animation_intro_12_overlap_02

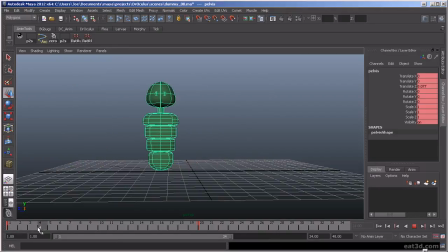So what we would do here is, as he takes off, we're going to want to have him rotating that. So,
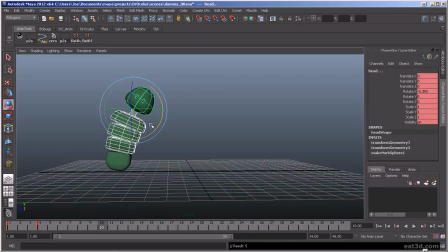and then even more so. And then maybe we'll select all these guys.
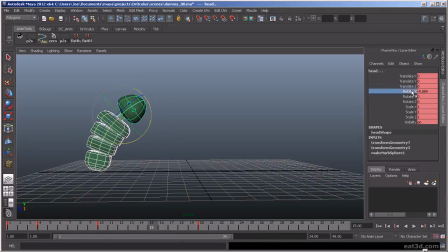This time we're just going to key the rotation. And then as he gets here, you can kind of start to ease off on that rotation a little bit.
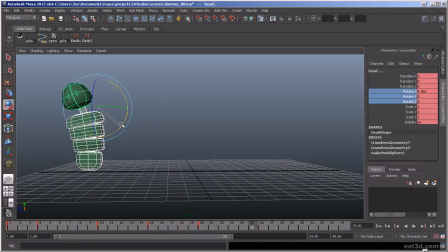And then as he stops, he'll actually overshoot the opposite way. And then come just past center, and then back to there.
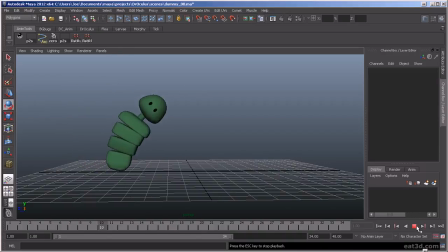So you can see how it gives it flexibility. These objects, parts of the torso, aren't arriving at the same time.
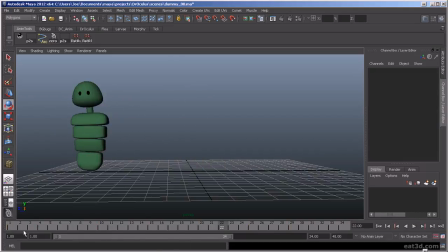That was kind of like when we had it, before we added any rotation to these guys. It was just very stiff and mechanical, sliding along one axis. But you add this, the flexibility, and that's one thing I see a lot in
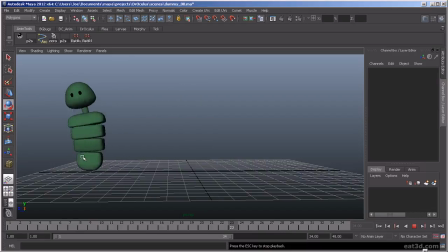animators just starting out is they really neglect the torso area, getting that, that bend and flex and twist and stuff in there.
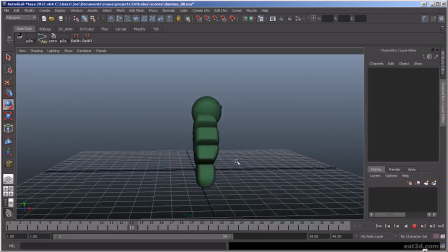So, all right, I think I just wanted to give you another little example to just, try to make this stuff clear, and, not only in tails, but it's also, used in, torso and things like that. So let's move on over to our rig.